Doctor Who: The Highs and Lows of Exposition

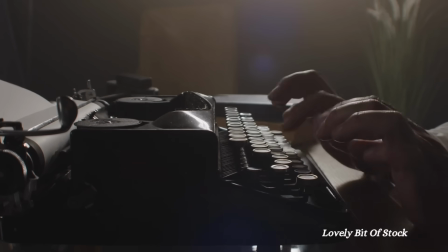Writing is hard. You'll hear a lot of people faff around trying to come up with some poetic way to describe the writing process,
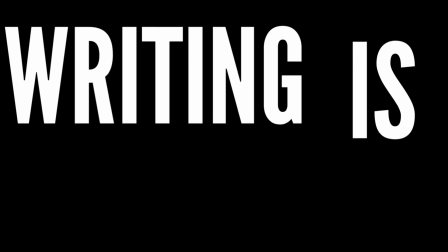but cut out the nonsense and waffle and what's left is, writing is hard. And for such a creative job, there are a lot of rules.
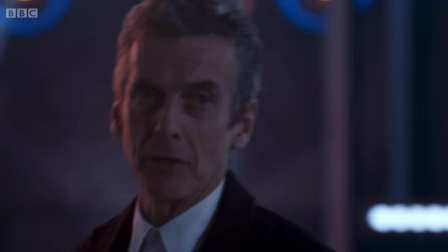What makes good dialogue?
Do you think I care for you so little that betraying me would make a difference?
What makes bad dialogue?
Sometimes I think we're all your children.
What makes a good character arc?
You're unworthy of your title!
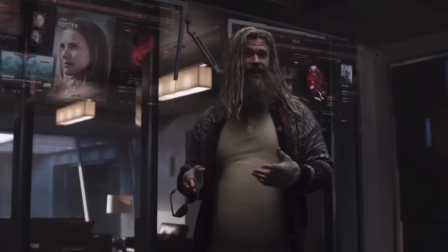And what makes a naff one?
On time. And then the ether stuck itself inside.
However, the main thing that most writers stumble over is exposition. That nasty little thing that every story needs, but no one likes to write.
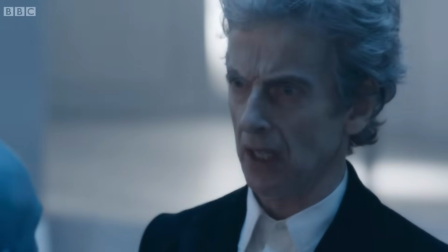Today I'm looking at some Doctor Who examples to explore how exposition can be used to hook the attention of an audience and how other times it can turn your viewers away in a matter of seconds.
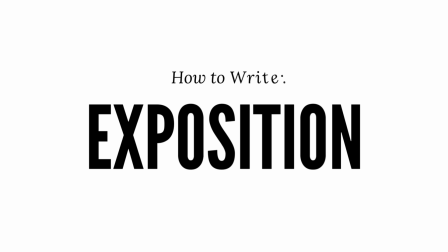This is Doctor Who, How to Write Exposition.
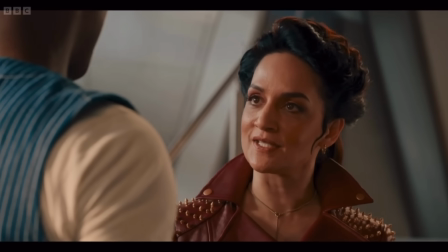Exposition is a fancy word for information the audience needs to know to be able to understand what the hell is going on.
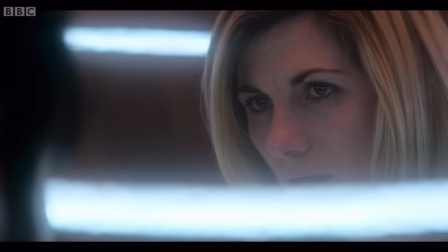It is in every story ever written, and it is an arsehole. Whenever I work with writers, exposition is the one thing I always have to give notes about.
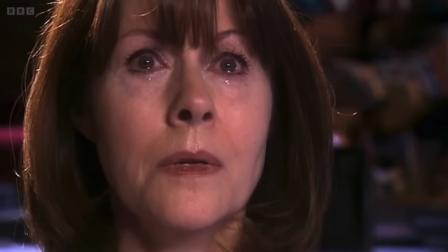And I'm a hypocrite, because I struggle with it too.
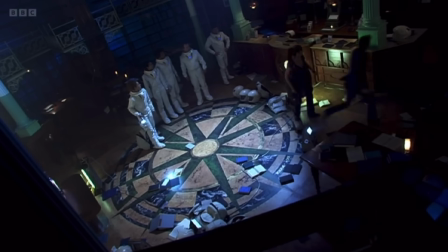I know good exposition, I can spot it when I see it, but actually implementing those techniques into my own writing is hard, and I have to put a lot of effort in to make it work.
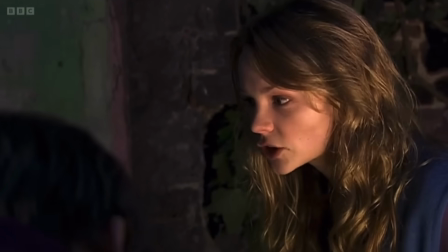Now, Doctor Who has a lot of exposition. It has to, it's the nature of the beast. When you have to pack a sci-fi adventure into 45 minutes, it allows little room for subtlety.
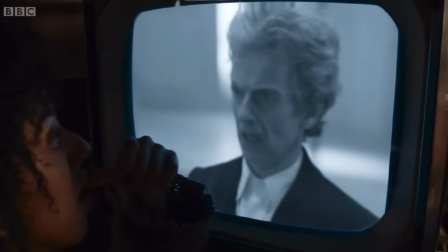The audience needs to know the information, and they need to know it quick.
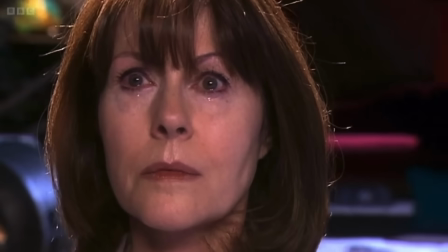This is why it's one of the best examples to look at, study and learn from, because after 60 plus years of being on telly,
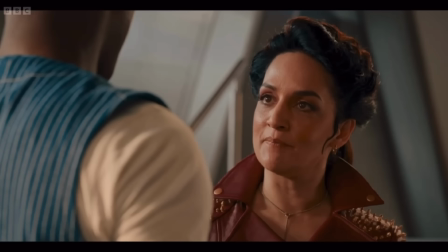there's been some cases where it's been used masterfully, and other cases where it's been pretty dire.
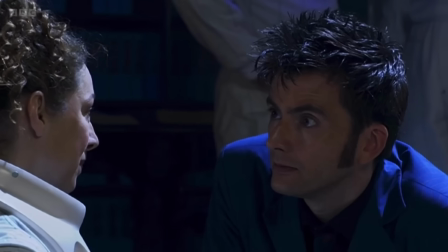The Series 4 Library two-parter has a lot going on. It's incredibly busy, jam-packed with great characters, sci-fi concepts and wonderful monsters.
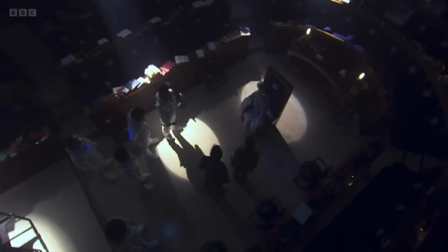There's a lot of information that the audience needs to know for the story to work.
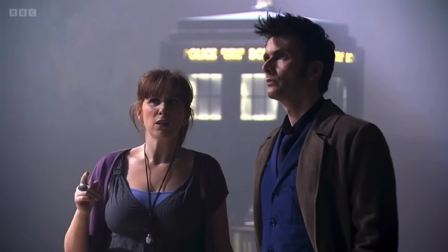However, perhaps the best yet most simple example of exposition is the introduction of the Vashta Nerada themselves.
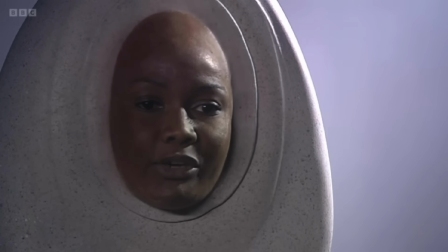If you boil it down, the premise of this episode is simply, shadows are dangerous.
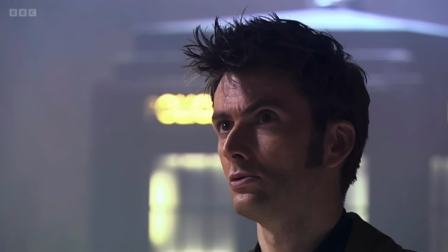That's it, that's the bit. Without this there's no story, so the audience needs to learn quickly that shadows mean death.
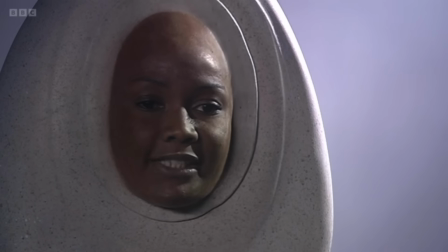This is first introduced on page 12 of the script.
For God's sake, remember, if you want to live, count the shadows.
Now there's a whole other scene cut between the opening titles and this scene, so we get this information even quicker on the screen.
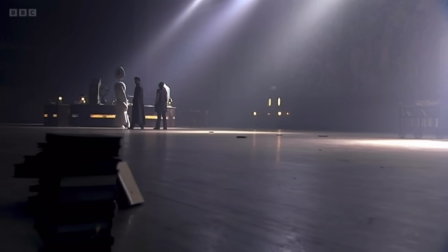And good, the cut scene is completely unnecessary and we don't miss anything in its absence. Now this moment works for two main reasons.
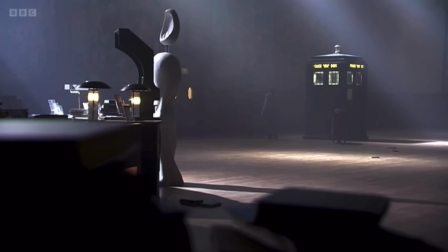One, the dialogue. It sounds silly, but this scene could easily fall flat if worded differently.
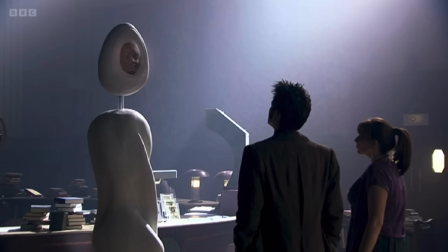Don't step on the shadows or you'll die is basically the same line with a completely different feeling. Don't step on a shadow or you'll die sounds naff.
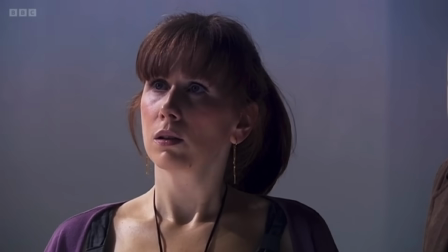It is very exposition heavy and clunky, you could feel it. And maybe you're thinking that no one would write a line like that because it's shit, but trust me, they would.
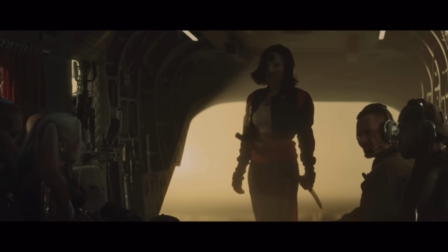It's surprisingly very common.
Her sword traps the souls of its victims.
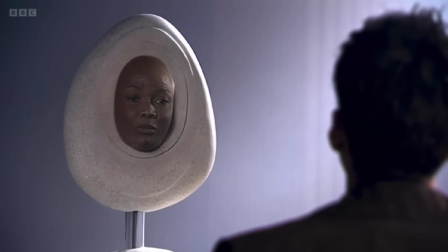But secondly, it sets up a mystery. Suddenly your audience is wondering what's in the shadows.
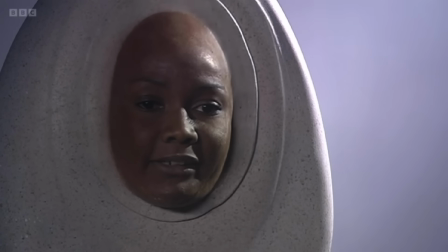It adds a bit of intrigue and suspense. It's hiding the main concept through atmosphere.
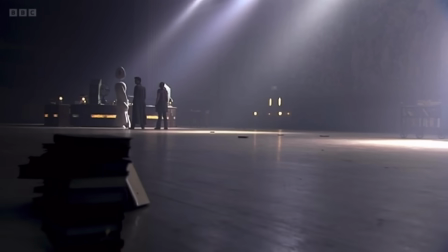And the answer to this mystery doesn't come until page 51 when we're finally told what the Vashta Nerada are.
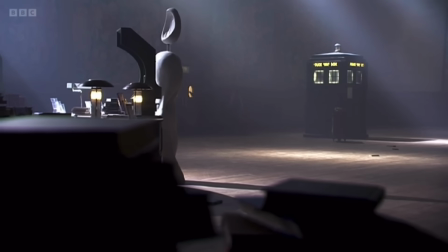Between this we are told their name, we see one of their victims and we know they live in the dark, but it's all drip fed to us, little moments but no real concrete answer.
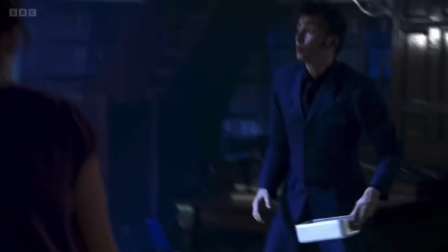It makes us wait.
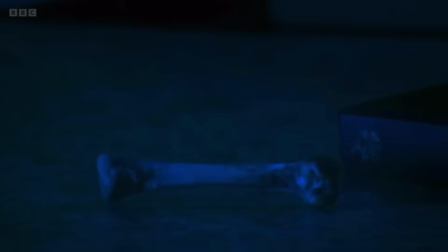So when the Doctor finally describes them, it's no longer just an information dump, it's an answer to a mystery that was set up at the beginning of the episode.
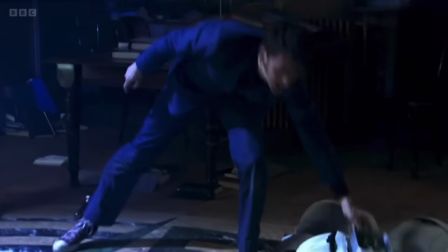This is not a shadow, it's a swarm.
And we learn the rest of the rules too.
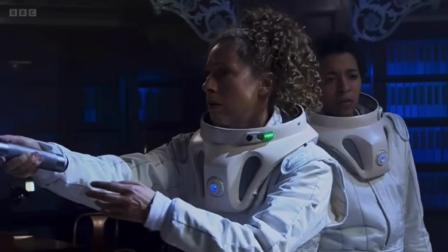We're not outrightly told nothing can stop them, but instead it's presented to us like this.
Dalek, same for the Ice Stalk.
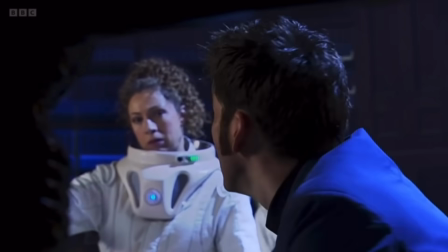Vashta Nerada, run.
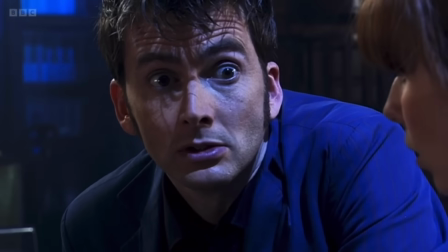The subtext is that nothing can stop them, but it's delivered in an atmospheric way and it ups the tension and the suspense rather than killing it.
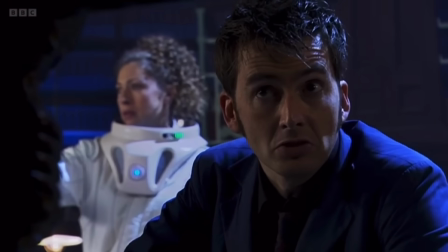Also we get a lovely bit of visual storytelling in the form of a chicken bone. Rather than just tell us how quickly they kill, we see it.
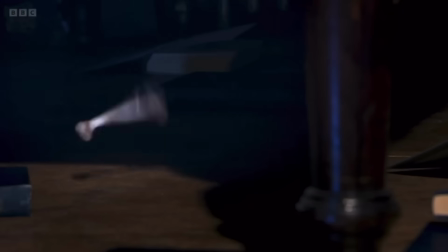It's the old show don't tell trick. This is it. Plain and simple, yet very effective. Okay, next one.
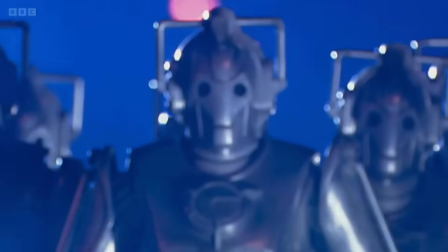I call this one the quick setup because that's exactly what it does, set something up fucking quickly.
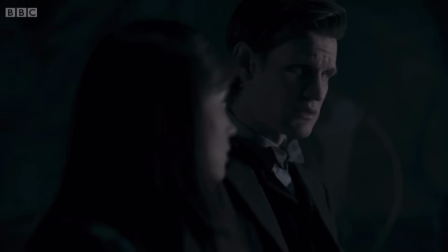This is probably the most simple, easy method and the one I find most infuriating when done wrong.
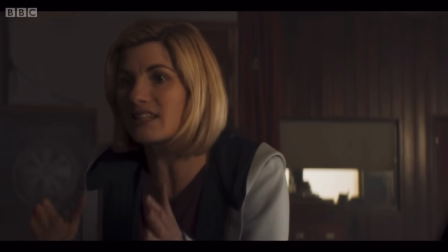Take one character that knows something, take another one who doesn't know the thing, have character 1 explain it to character 2 so the story can progress.
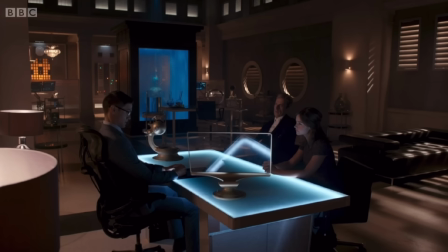That's it, you've seen it time and time again, it is the simplest trick in the book. And it's done very well at the beginning of The Unicorn and the Wasp.
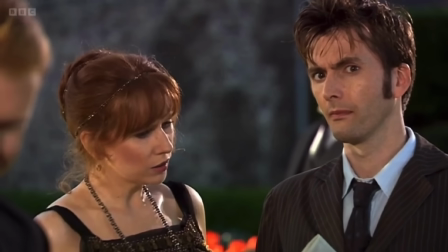Donna doesn't know that Agatha Christie once went missing, a lot of kids watching at home probably don't know the lore of Agatha Christie either, so the Doctor explains it quickly and done.
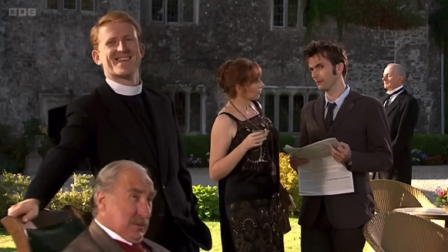We're all caught up. Also kind of setting up a mystery here as well, so bonus points.
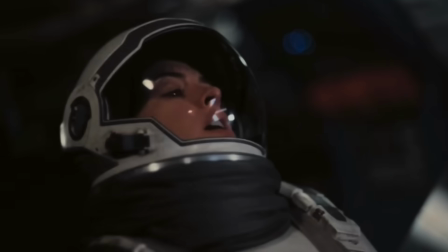However, time and time again, you will see scenes where one character will be explaining something to another character that should already know.
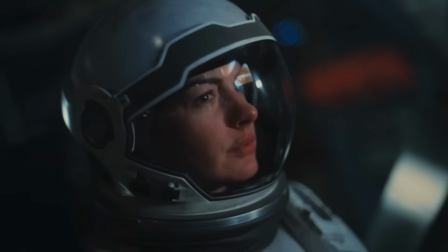It's why Interstellar winds me up so much. They should know some of the stuff they are explaining. They are on the fucking mission.
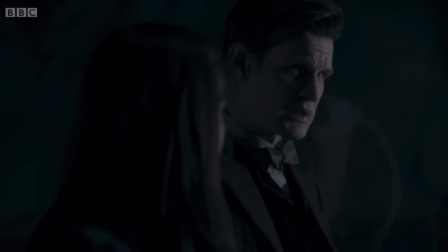They should know it. They should have read the notes. Doctor Who is actually very good at this one because it's literally built into the concept of the show.
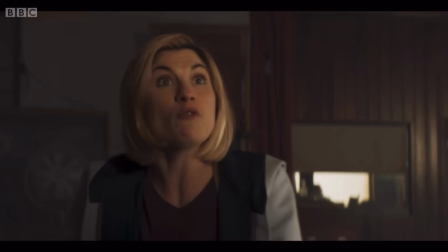Clever alien takes a companion, usually a human, through time and space.
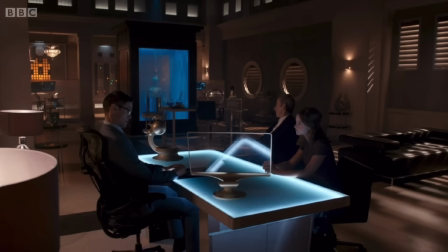Immediately you've got a character who needs things explained to them because so much is new, allowing the exposition to feel natural in the story.
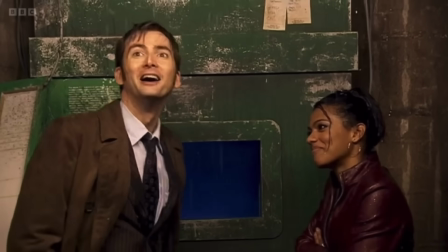Sometimes these moments go on a bit too long. It should be quick because otherwise it does become too much of an info dump and you begin to feel the writing, but I'd say for the most part Doctor Who gets this one right.
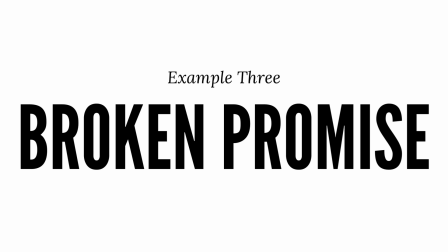Okay, here's our first how not to do it on the list. Now, the Chibnall era is a complicated one.
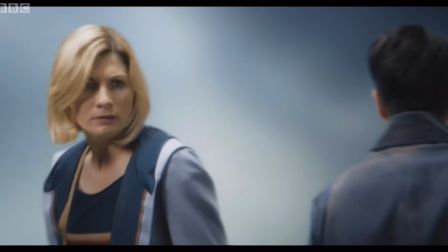Some people love it, others loathe it. Some people will be fuming that his era is even on the list, and others will be fuming it's not on it more.
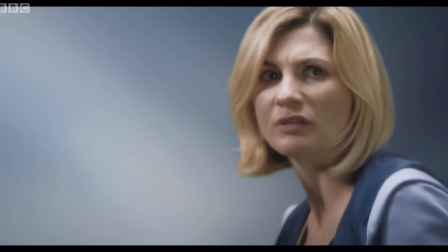Now, I don't like the Chibnall era, so if it's your jam, feel free to skip to the next chapter in the video. But also don't, because I'll miss ya.
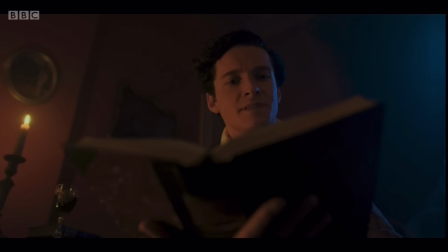Chibnall is good at exposition in his plays. The exposition in Broadchurch is pretty strong too. As I've said before, Chibnall is a good writer, just for me, not a good Doctor Who writer.
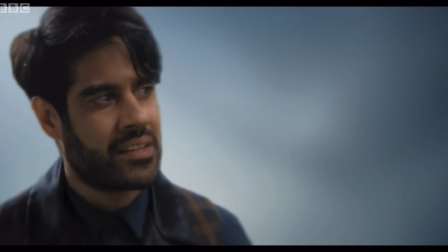And one of the reasons for this is because he struggles so much with exposition in the show. There are a lot of moments I could use for this video.
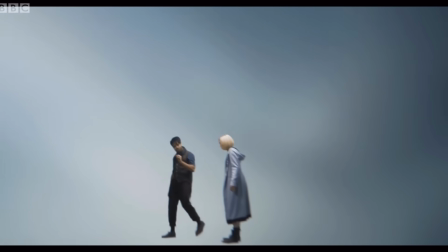The explanation scene in The Timeless Child is painful due to it literally just being constant explaining with little substance.
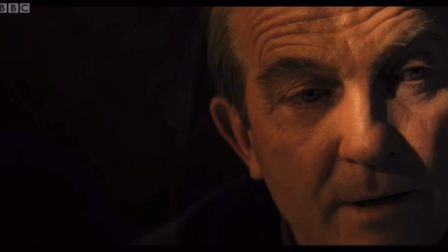However, one moment very early on in his era always stands out to me. In episode 2, The Ghost Monument, we get this bit of information on page 25 of the script.
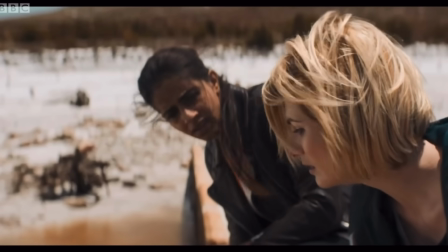Flesh-eating microbes, millions of them living in there.
So that's the premise of the scene. It's very obvious, there's not much subtlety, but whatever, one line won't harm a whole episode.
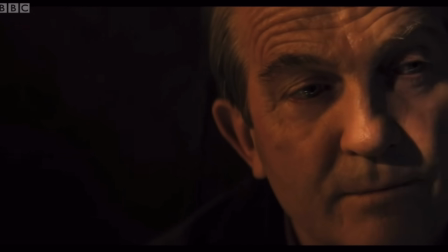And at least it's not boring, it's promising something exciting. Our characters have to cross the killer water in a rickety old boat.
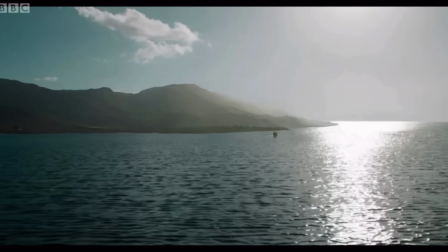One wrong move and they're dead. Honestly, that's a good pitch, there's a whole episode worth of tension in that.
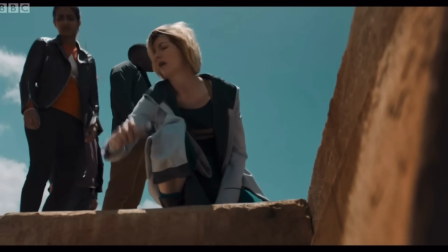However, the issue is the whole journey takes only 6 pages, and nothing happens.
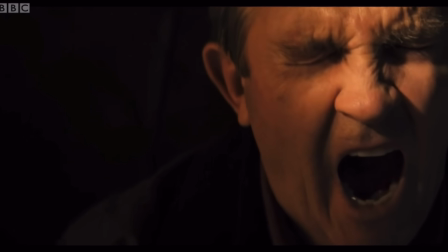Nothing. We get some talking, some very unsubtle character backstory, and then probably the worst crime of the scene, the characters fall asleep.
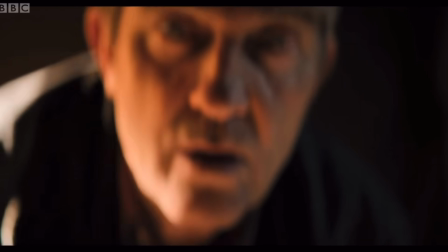They just have a nap. By the time Ryan wakes up, they've crossed the water and they're out of danger. What the fuck do you mean?
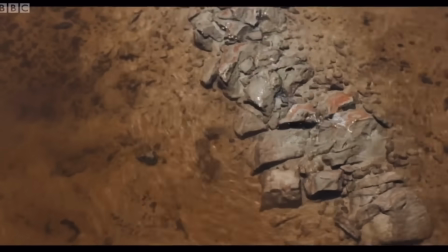This bit of information, Flesh-eating microbes, millions of them living in there, is completely and utterly useless.
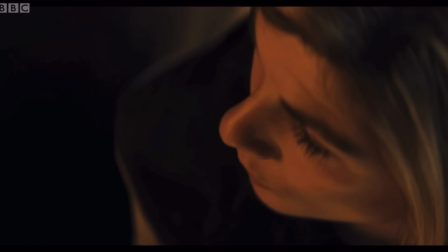It's not needed. It changes nothing. Cut that line out and the entire scene remains the same.
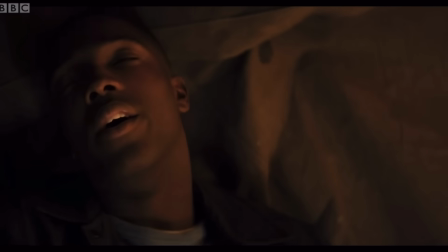Now you could argue it's trying to build tension and threat, but when you have your characters easily nod off, it doesn't make me feel like they're in a scary situation.
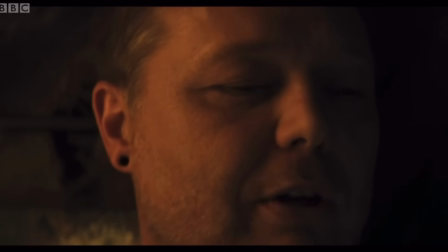This is exposition for the sake of talking. What makes this even worse is the script itself literally teases you with a more exciting scene.
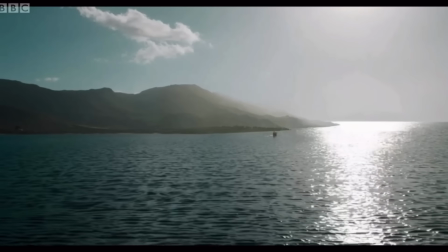The tiny boat moves through the channel surrounded by 2 enormous mountains either side, and the deadly water below.
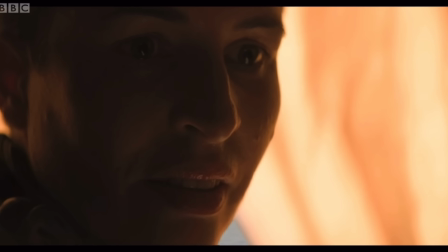It reminds the reader, it's literally wanting you to know the water's dangerous. It's one of my pet peeves when a script promises something and then refuses to deliver.
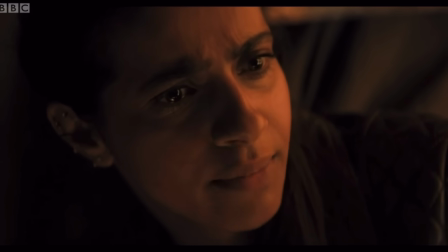Like, it's not an episode I like, but the Shakespeare's Code promises you witches and you get witches.
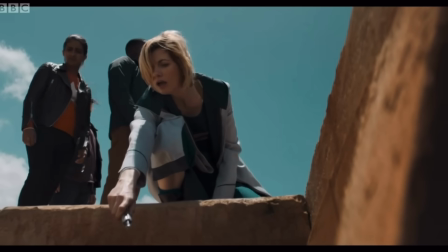This line, and I'd argue the entire scene as a whole, is entirely pointless. Everything needs a purpose in a script.
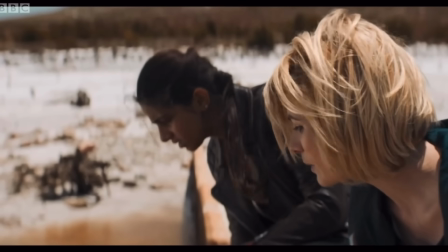It has to be there for a reason. Usually either for plot or character, but also it could just be incredibly funny or fucking cool.
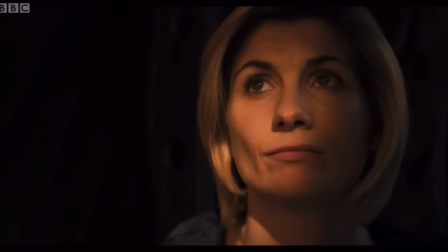That's okay too. But this is nothing.
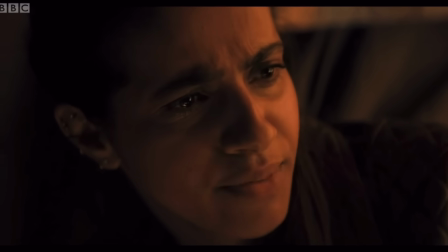I want to see the scene that was promised, a terrifying journey across the sea, perhaps even part of the boat begins to get eaten away, perhaps it slowly starts to sink, someone falls in,
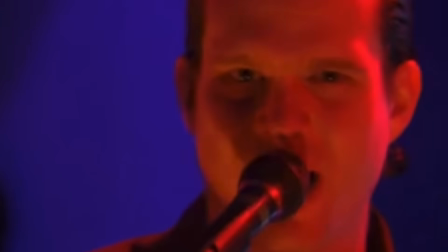dies horrifically, danger, threat, tension.
Danger, danger!
Something. If you are a writer, go through your script and be honest with yourself.
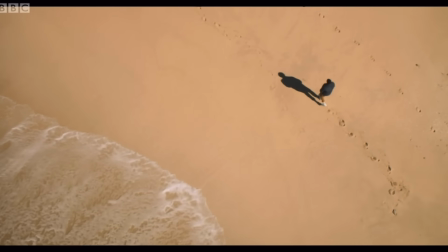Do you have any broken promises within your story? Do you suggest that something's important when in fact it could easily be cut?
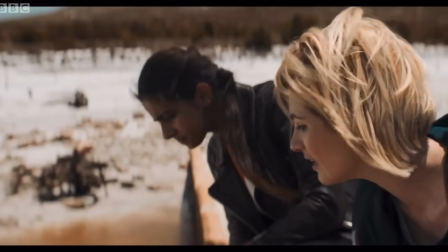If so, cut it. Don't promise dangerous water and give me a nap.
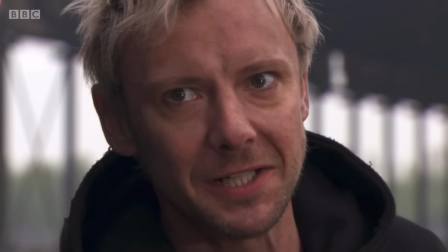Now, The End of Time is a mad episode. It is basically the entire RTD era crammed into a ridiculous 2-parter.
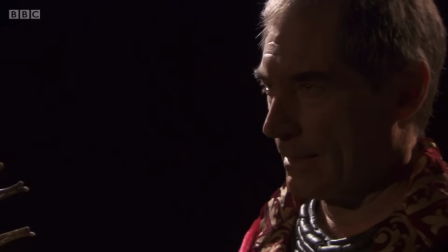It has some absolutely magical moments and some utter nonsense. However, it is pretty much agreed that the strongest scenes in the episodes are the quieter character moments.